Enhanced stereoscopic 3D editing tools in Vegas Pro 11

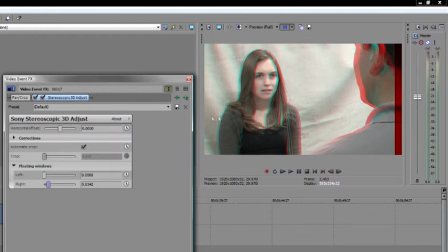[4:15]
Of course, if you have an edge violation on the left edge of your video, you can solve the problem in the same way with the left control. You can adjust these floating windows from scene to scene in your video, and even animate them over time if necessary. In addition to this great 3D workflow enhancement,
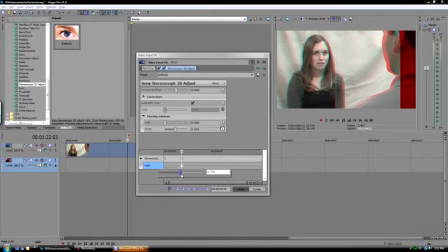[4:32]
we've added 3D adjustment controls to the cookie cutter filter and the cross effect and iris transitions.
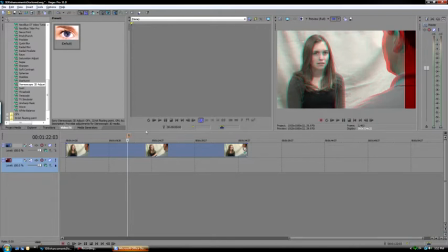[4:39]
Let's take a look at how these work. This portion of my project uses the iris transition to move from one 3D clip to another. I'll place the cursor within the transition at a point before the iris circle touches the woman sitting on the grass.
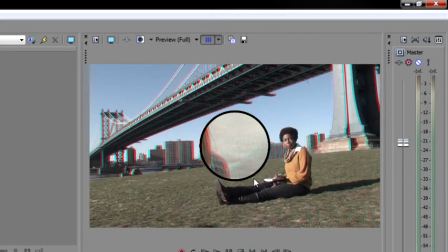[4:55]
With your 3D glasses on, notice that the circle created by the iris seems to be placed deeper into the screen than the sitting woman. If the circle were larger, it seems that the sitting woman would be in front of it. So far, so good, because the circle seems to also sit logically in front of the buildings in the background.
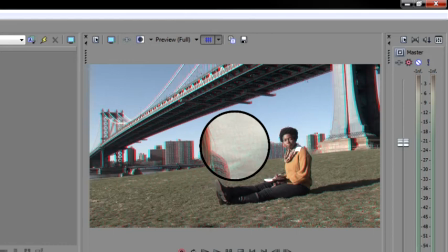[5:13]
Everything's comfortable and everyone's happy. But now I'll reposition the cursor to a point after it's progressed enough that the circle partially covers the sitting woman. Now we have a problem, because while we were expecting the circle to go behind the sitting woman, it instead covers her.
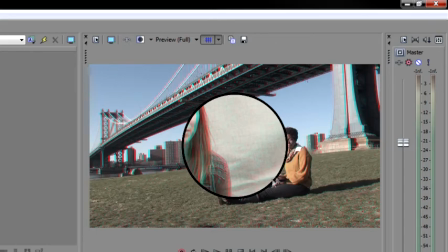[5:28]
Again, the viewer's brain receives conflicting 3D depth cues, and it's difficult to make sense of the image.
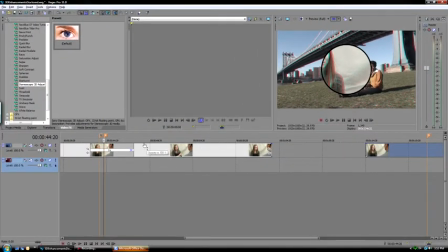[5:34]
To solve this problem, we've added a stereoscopic 3D depth slider to the iris and cross-effect transitions.
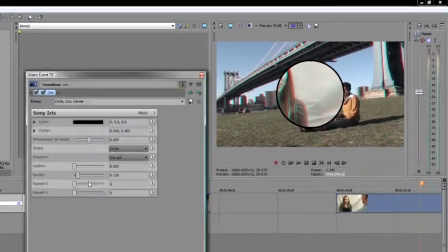[5:42]
Slide it to the left to give it a negative value. This brings the circle out toward the viewer.
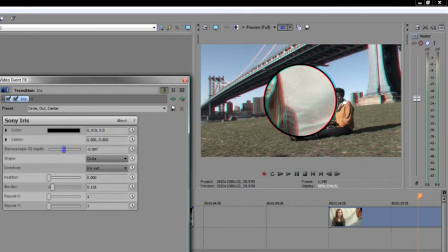[5:48]
Now that I've made this adjustment, I'll reposition my cursor to a point before the circle touches the sitting woman.
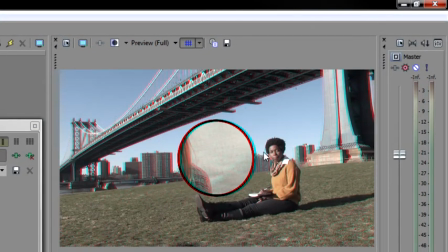[5:53]
Now the circle looks like it's closer to the viewer than the sitting woman, so the viewer's brain logically expects the circle to cover her. Since this is exactly what happens when the transition progresses, the sequence works beautifully.
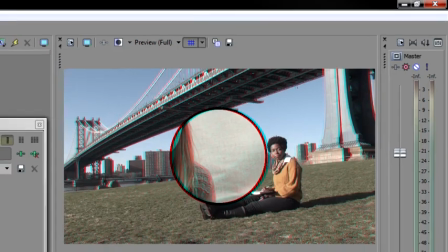[6:06]
The cookie cutter filter exhibits a similar issue, and the solution is much the same.
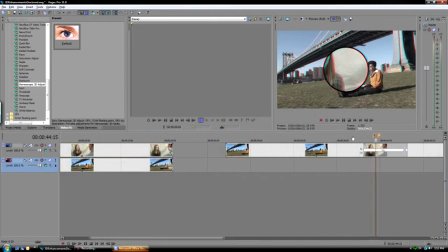[6:11]
In this section of my project, a couple in the park video walk toward the inset of the woman created by the cookie cutter filter.
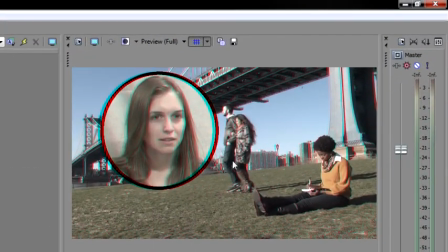[6:18]
With your 3D glasses on, it's plain to see that the couple will walk in front of the inset picture. But in fact, as you could see when I moved the cursor ahead in the video several frames, since the inset woman is on the top track with the cookie cutter applied, the couple in the park walks behind the inset image.
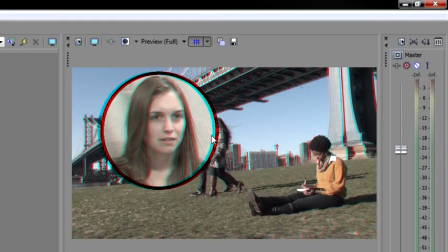[6:35]
Once again, the viewer's brain receives conflicting depth cues, and this video doesn't work.
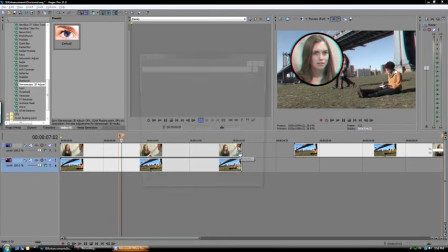[6:40]
To fix this, adjust the stereoscopic 3D depth slider in the cookie cutter filter to the left.
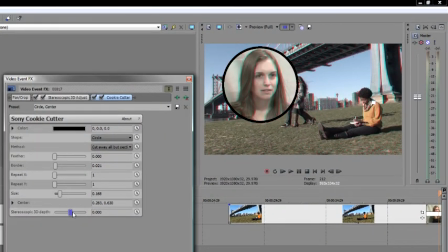[6:46]
This brings the inset image closer to the viewer in front of screen depth.
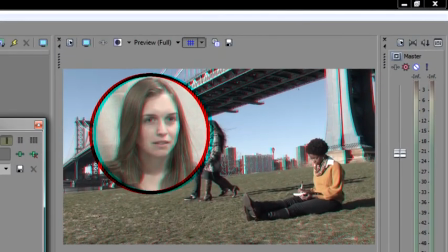[6:51]
Now, when I position the cursor so that the couple has not yet reached it, you can see that the people look like they'll walk behind the inset. And since that's exactly what they do when I move forward in the timeline, once again, the 3D scene is rescued and everyone's happy.
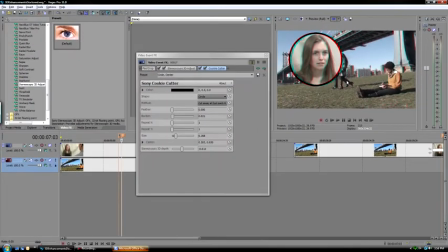[7:06]
Each of these new tools gives you more control over your project when you work in 3D.
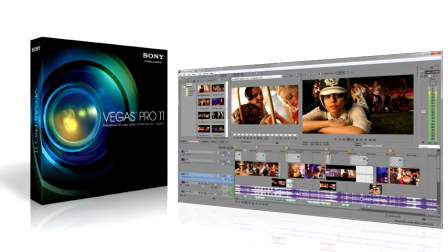[7:10]
As you've seen here, they help solve problems of conflicting depth cues that make your 3D movies unpleasant to view. In addition, you can also use these tools for creative effects. And you can animate all of their parameter settings over time to create the corrections and effects you're after.
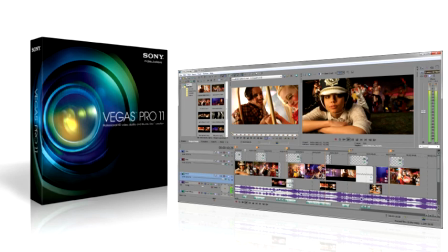[7:27]
Thus, they make editing 3D projects even more powerful with Vegas Pro 11.